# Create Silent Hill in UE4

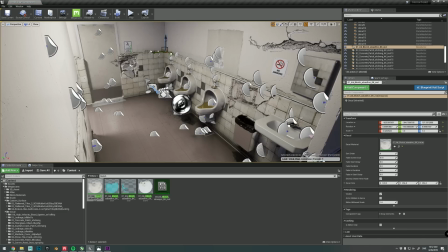8:17 Next up, I'm actually using an ink blotch material, but I'm using it to create what looks like a mold on the walls. The cloudy appearance really does sell that illusion.
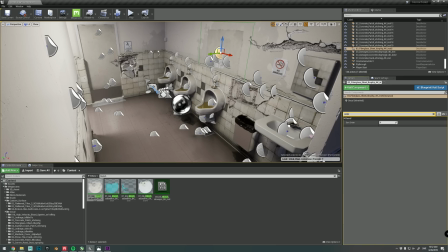8:28 In order to make the fiberglass decal that I just placed be above the mold, all I have to do is set the priority order higher on it.
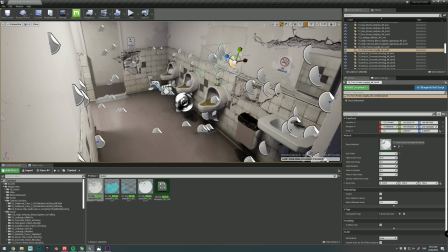8:36 Generally speaking, at least for me, I very much prefer to work with layers,
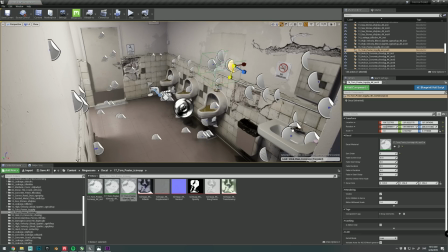8:41 adding several more subtle and discreet decals to build up the desired effect, rather than being more heavy-handed.
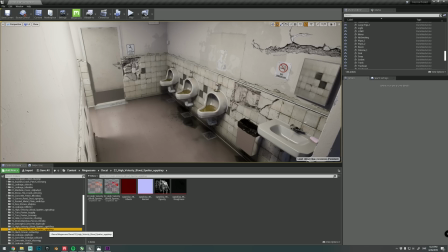8:49 Alright, time to make the floor disgusting. The Megascans library has a whole bunch of different blood spatter decals, which is perfect for stuff like this.
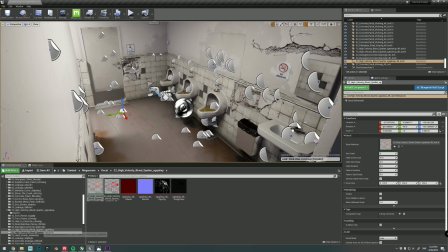8:58 I'm adding a couple of different types of blood decals. Some are more dried up, and others are more fresh, like these ones at the door, for example.
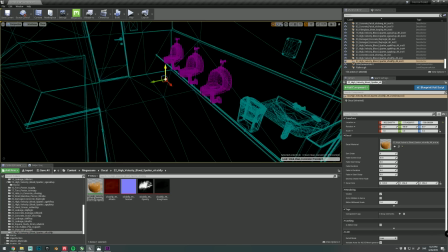9:09 Look at that, that's absolutely disgusting and I love it.
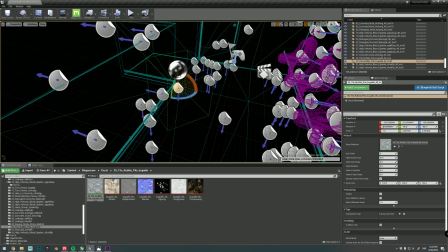9:14 Another thing I did for the floor was that I added some atlases, such as charcoal, pebbles, broken tiles and stuff like that.
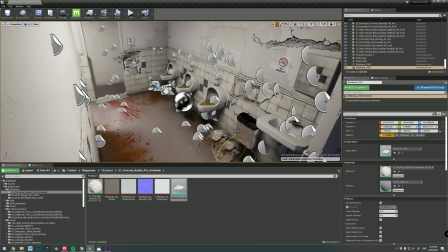9:23 And this really helped break it up and look even more worn down, especially coupled with these 3D meshes that I'm placing along the walls here. I'm also utilizing some 3D trash assets beneath the trash can here. Here's a charcoal atlas I mentioned before.
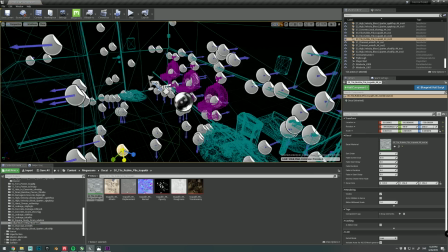9:40 I brightened it just a little bit to blend it more with the floor and to make it look more like concrete chips and dust. Some of the most useful decals in pretty much any scenario, in my opinion, are leakage decals.
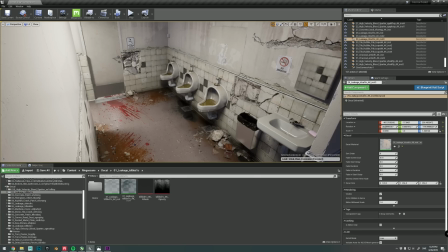9:52 These can be added pretty much anywhere to add some nice weathering and directionality to your composition. Just like I did with a clean version of this scene, I use simple gradients here as well.
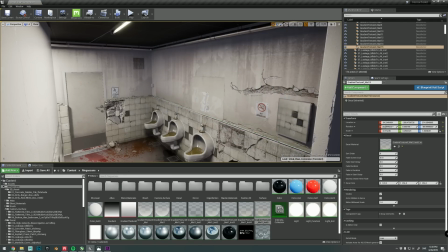10:03 Although in this version they're a lot more noticeable and really add to the grimy, disgusting appearance.
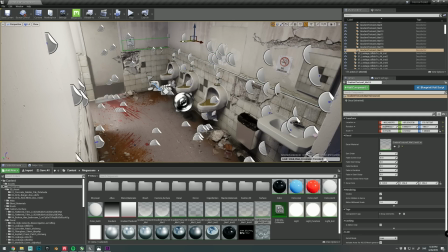10:08 A bit like the nasty buildup you see in public swimming pools.
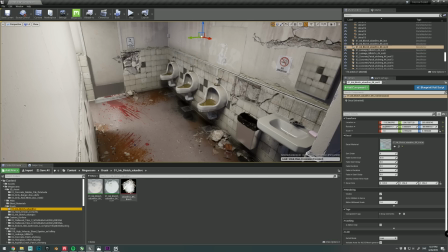10:14 These graffiti tags are the only custom decals used in this scene other than the gradient, as the text on them is rather specific.
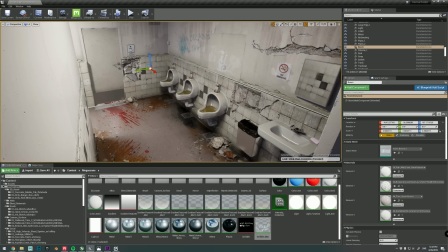10:21 They are using the same decal master material that the live link created for me though.
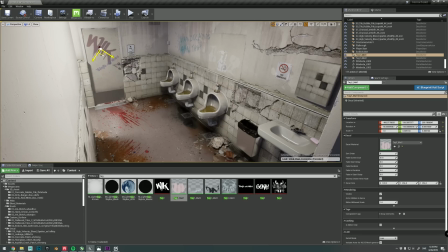10:27 To really tell the story of the fresh blood on the floor by the door, I added some bloody handprints to the bottom half of the door, as if someone tried to crawl out.
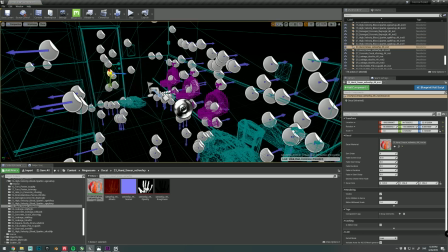10:36 Fun fact, these are actually the handprints of my colleague Billy. And don't worry, he's still alive and kicking and creating awesome scans for you guys.
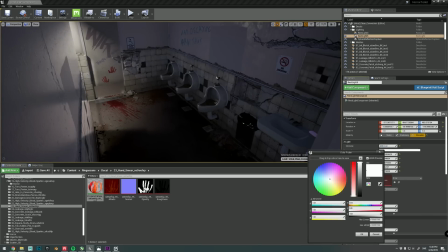10:44 Now that the environment is looking its part, it's time to set the mood with the lighting as well. For this version I went for a much more directional and high contrast look,
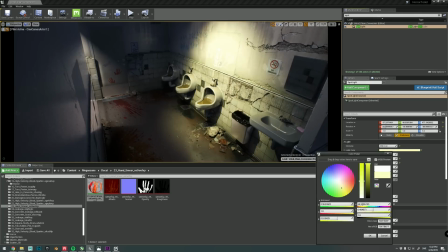10:53 and I disabled RTX global illumination and worked more with spotlights for the focal points and kept the original rectangular lights more as ambient lights.
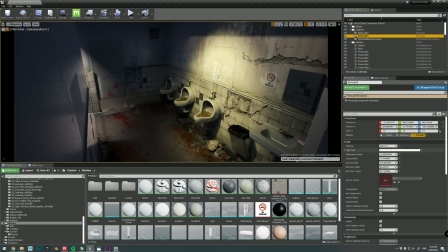11:02 I did keep ray tracing reflections on though, and these two ray tracing features can be enabled and disabled individually, depending on what your project needs.
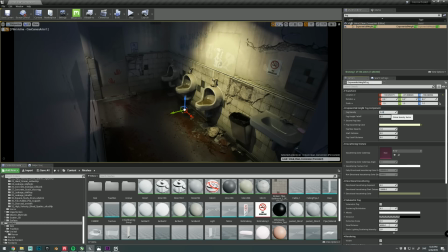11:11 I also made sure to add some complementary colors, such as a more bluish or greenish tint on the light around the corner there.
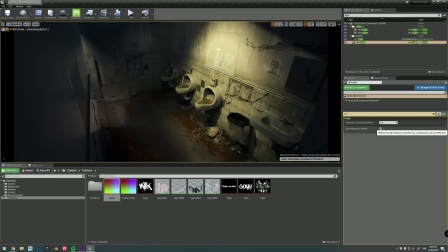11:20 At this point, it's really just a matter of fine-tuning the lights, the ambience, adjusting the post-process settings, and grading it.
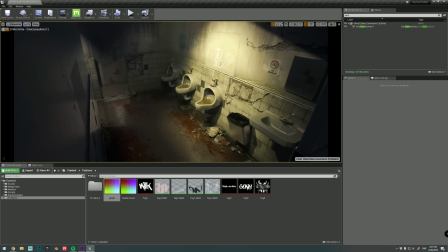11:28 And that just about covers the steps I took to convert this from a nice,
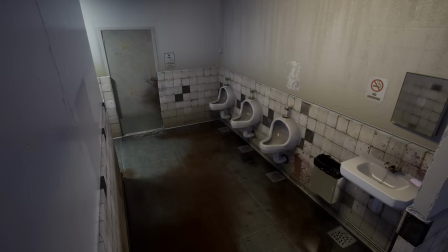11:33 everyday public bathroom into a terrifying and disgusting hellhole you wouldn't want to touch even with a stick.
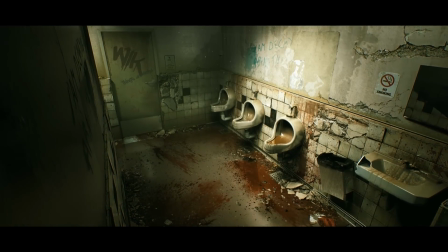11:39 It was a ton of fun working on this project, especially seeing as I love the Silent Hill games and their aesthetics.
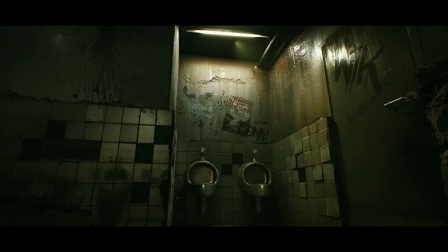11:45 And it was really fun to challenge myself to try and bring them into this day and age.
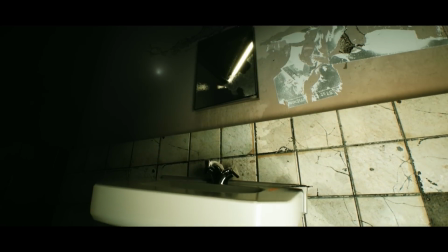11:51 Make sure you tune in for the extended breakdown livestream, which is appropriately scheduled for Friday the 13th of this month. I really hope you learned something from this video, and as always, thank you so much for watching, and I'll see you next time.